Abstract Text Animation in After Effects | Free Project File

ctrl d so we duplicate this layer and then what we're going to do is we're going to mask certain portions of the text and make it a little bit larger here and then we're going to cut off a couple of them so it feels a little more flashy and i'm going to first
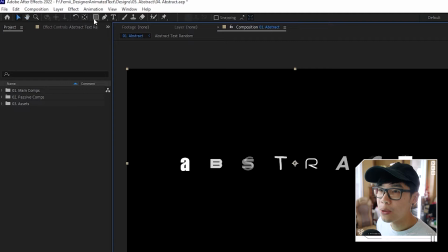(7:30)
start by making you know certain areas enlarged so how i'm going to do that is by hitting this rectangle tool and i'm just going to have it
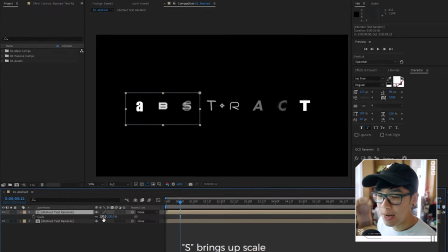(7:37)
like this so i'm just highlighting the a b and s hit s so i bring up the scale and make this a little bit bigger like
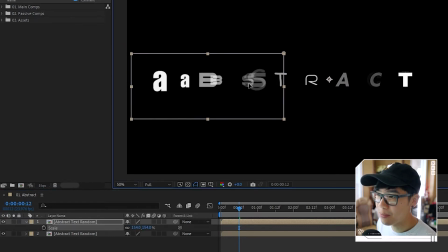(7:44)
that maybe that's a little bit too big let's do something like this and this is going to only last like maybe
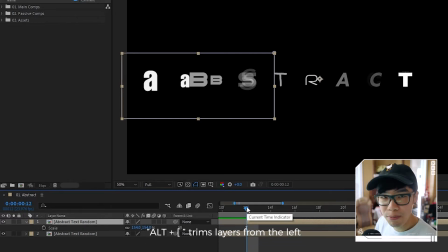(7:51)
two frames so i'm just going to hit alt and then left bracket so i can trim the clip on the right and then i'm just going to move over one frame and
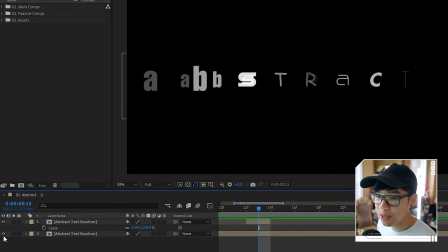(7:58)
then alt right bracket so that now this top layer that's enlarged if i just hide the visibility of that one this will only last two frames i'm just going to do that and i'm going to do that for you know a couple different spots so we'll try one that's kind of like over
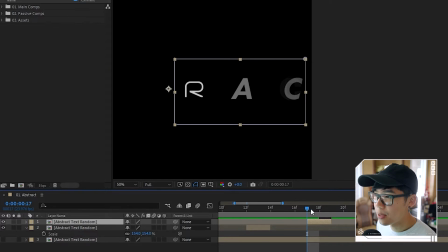(8:13)
here like that and then this one maybe we'll like cut it off a little bit so we're making it look a
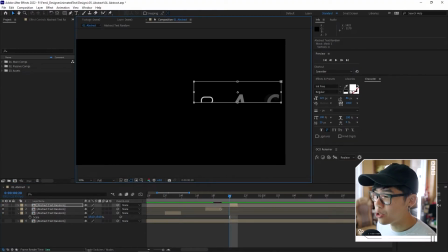(8:21)
little bit more random a little more intriguing so all i did was duplicate the layer um this one i'm just going to have appear on one frame and then this time i'm going to you know make it kind of like this all right so i have some odd versions flashing in and for those
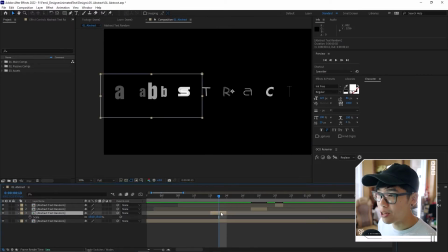(8:37)
portions i'm going to have it so that this bottom layer whenever there's like a bigger version of it i'm going to cut that part out from the regular size one so same thing i'm just masking with the rectangle tool i'm just going to highlight the abs and i'm going to change the mask to subtract so that
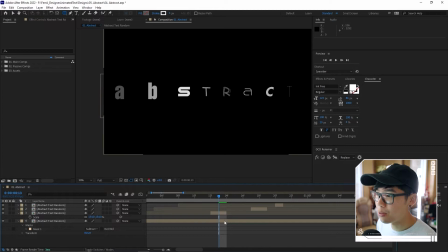(8:51)
we remove that portion so this portion is now a little bit bigger compared to this in fact i can probably make this one i can probably exaggerate it even a little more like that and then this mask should not stay here the entire time because it's going to you know cut out the
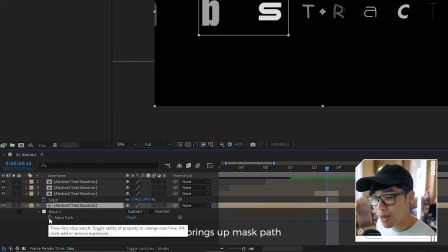(9:07)
We're going to hit M so that we bring up the mask path. We're going to hit the stopwatch so we keyframe it.
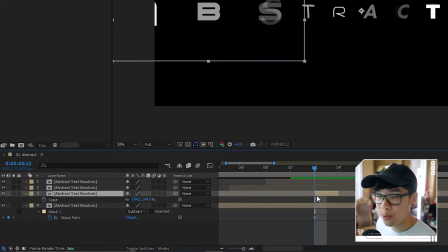(9:11)
So that's going to appear starting here, which is when the bigger version appears.
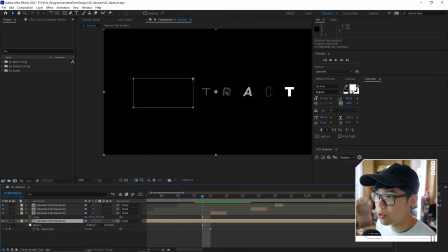(9:16)
Go back one frame. And then we're just going to move this mask somewhere else. Maybe it cuts off a little bit of this side. And then the beginning over here, we can just move it completely out of the way.
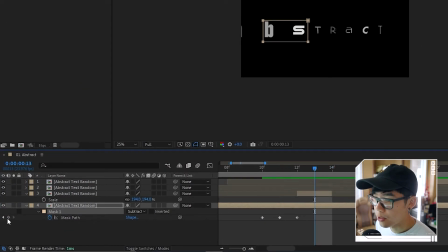(9:28)
And then over here, we're going to keyframe it again.
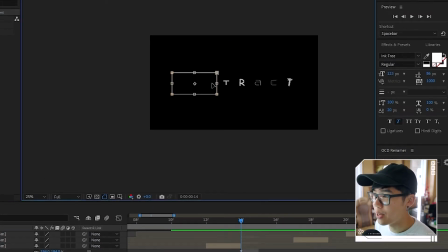(9:31)
And then starting from here, when there's no bigger version anymore, we're just going move that mask somewhere else maybe i'll cut it off like from the center like that i'm just chopping off different portions making it look more dynamic we can do something like that and then this one because there's a bigger
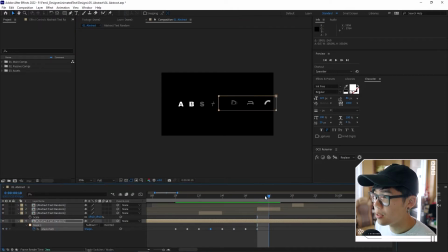(9:48)
version of it we're just going to cut off the r a and c and then this one we're just going to move back kind of like over here although i'm moving a little bit fast all i'm doing is just randomly like moving this mask around then when i play that through this is what about this little thing that I made called enter the future.
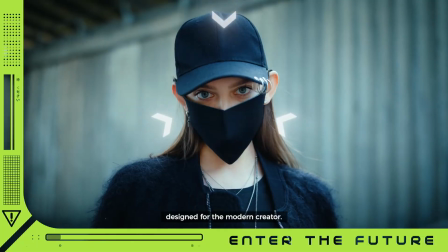(10:07)
It's a motion graphic asset pack that I handcrafted and includes a variety of assets you can use for your music videos, commercials, live streams, narrative films, you name it.
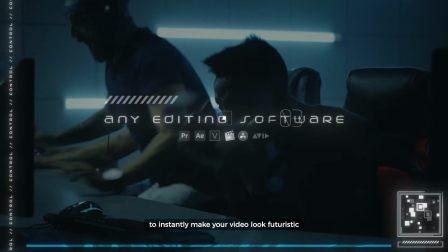(10:15)
So if you need transitions, borders, or custom text animations to give your video a modern edge, I recommend checking it out. All right, back to After Effects. Looks pretty abstract so far, but we're going to add even a little more to make it look more abstract.
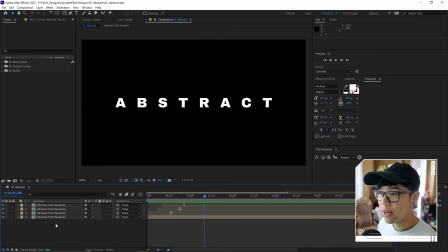(10:26)
And another way to do so is to add a variety of shapes.